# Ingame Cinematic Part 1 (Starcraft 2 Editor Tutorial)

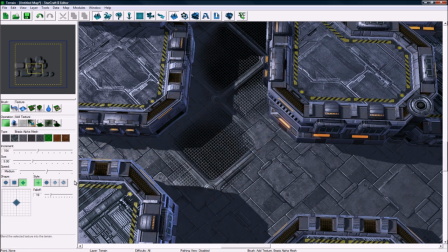If you go to this tool and then go to this so it has no
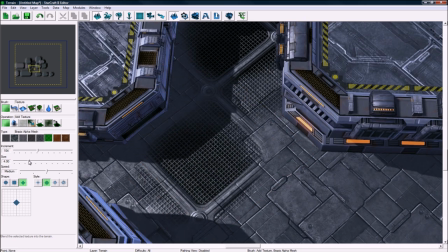blurring, and then turn down the size a bit, and then you do this thing. If you paint it exactly, it looks kind of nice. I've noticed that Blizzard does this actually.
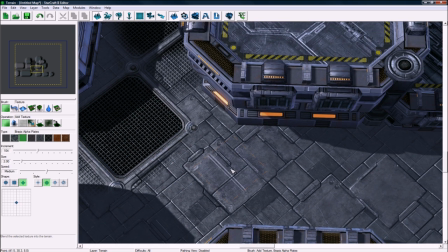It's a little secret of their thing, is that they'll paint little like squares, like perfect squares, using certain tiles. But you kind of have to know where the tile edges are, because you don't want to do it like this.
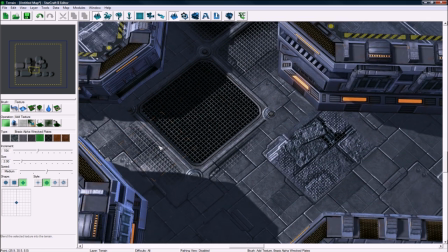You want to kind of see how I have it perfectly around this tile thing. Anyways, I'm not going to get too deep into that right now.
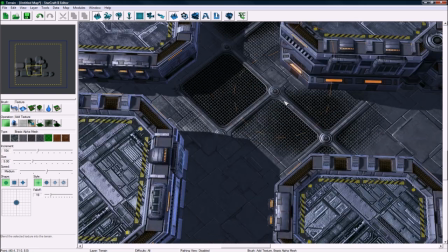I'm going to go back to just kind of painting crazily here. Doesn't really matter.
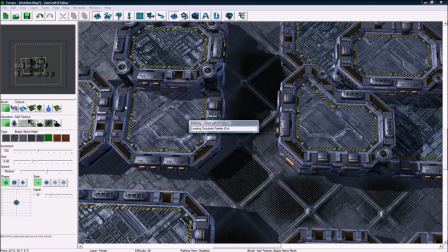Now let's hit D to go to doodads, and we'll place some buildings and stuff to make it look more like an actual city. Okay, come on. I know that's not the important part of the tutorial.
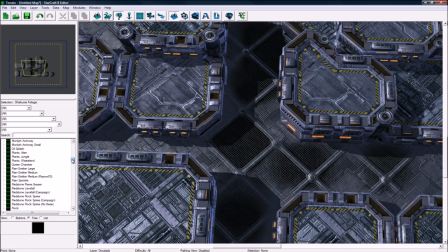It's more important that I show you how to do the camera part, but it's good for you to see how I can take a blank map and then make it actually into something interesting. So search for building. Maybe a little wrecked building here, because I remember I said this would be a wrecked
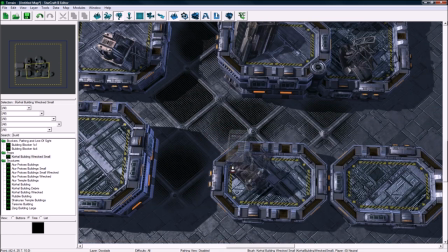scenario. Yeah, let's play some more. That looks kind of cool.
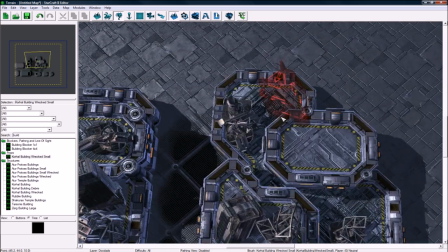There were some high rises here that failed when the Zerg attacked.
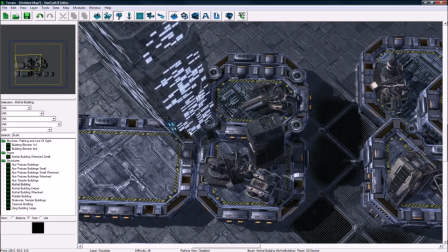And let's have some massive ones out here.
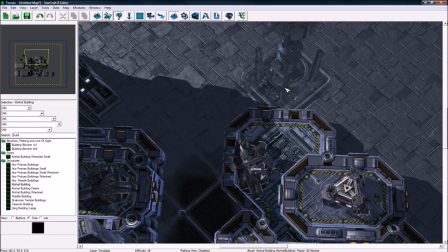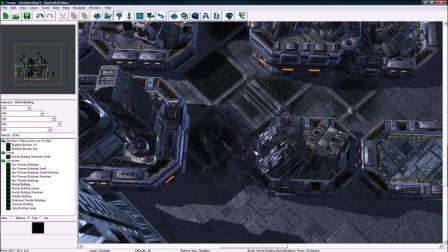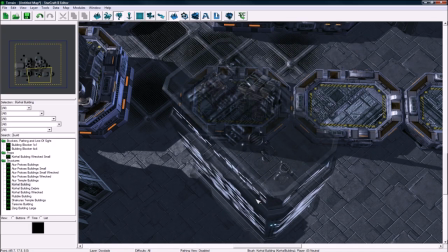Okay. I think that might be alright.
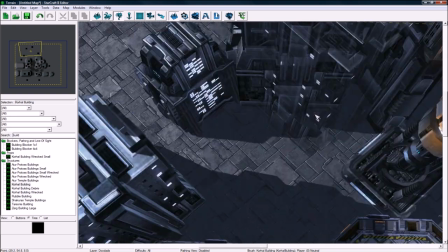Just putting some around the edges so you can't really see the edge of the map.
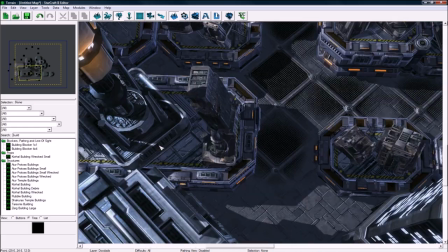You want to kind of hide the back area, because when we have our first camera angle, it'll be something like down here, and you don't want to be able to see the blackness.
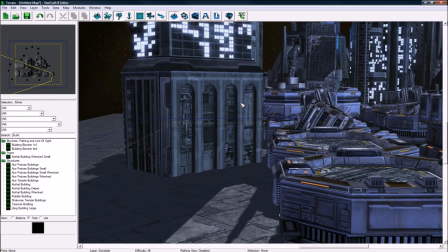Well, you don't want to be able to see that the map just ends there. So you can see this already looks pretty good.
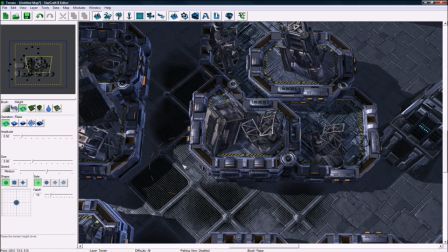This does need to be a bit of. I press T to go back to the terrain, and there does need to be a bit of variation in here.
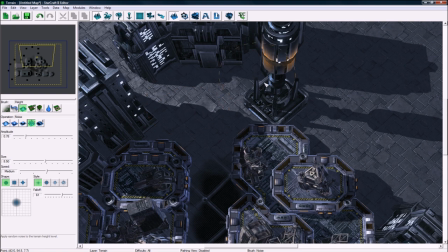Even though, because it is like ruined sort of, but it also just looks better on camera.
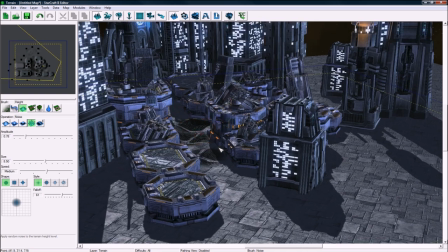So you can see here, it's not so flat as here. It looks kind of fake if it's too flat.
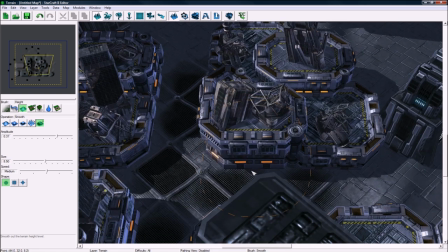I should probably smooth this a bit though. There we go. Okay, go back to doodads, and let's just delete our search here. And I don't know, what am I going to search for? Braxis Alpha. Let's see what Braxis Alpha.
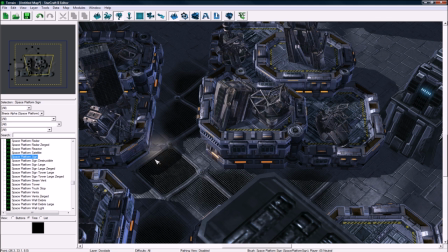Space platform sign. So you can place some of these.
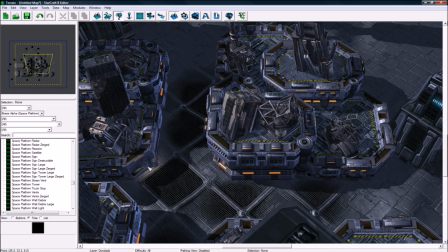If you hold shift, you can place it wherever you like. There we go. Escape, and then double click on it and change its facing to try that.
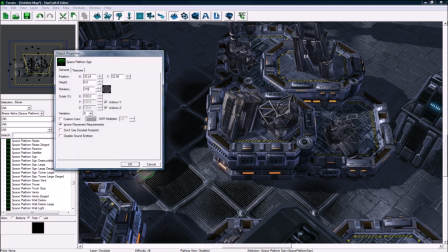It's getting there. So I think 315 is the number. Yeah, there we go.
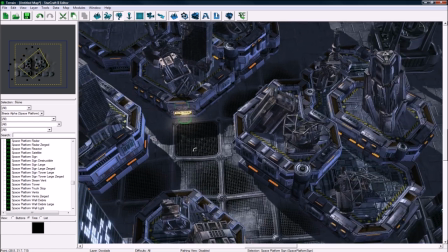Round it right into that edge there. Cool. And I'm gonna put something else here.
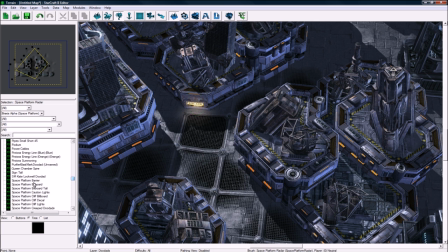There's so many new campaign doodads that I haven't even fully looked at them.
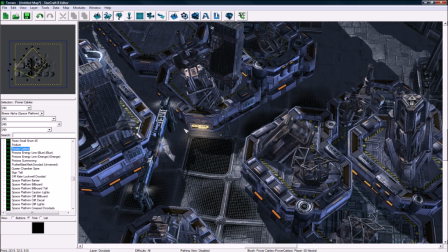I'm just putting some random crap in now, just to make it a little bit more interesting.
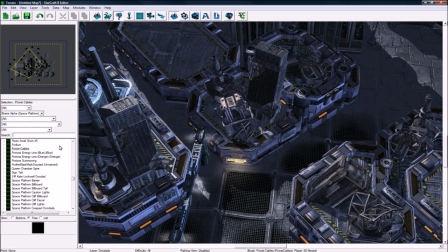You should obviously think this through more if you're making an actual cinematic for your map or anything. Probably have like a little cinematic area, or actually feature it in your map. Maybe some crates.
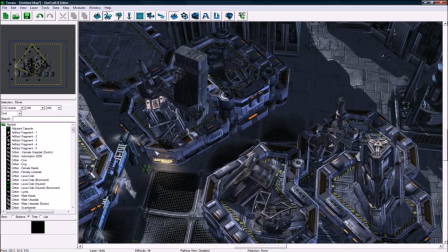Okay, that's all I'm going to do for terrain. Now for units, press U and search for, actually, I'm going to search for Spectre.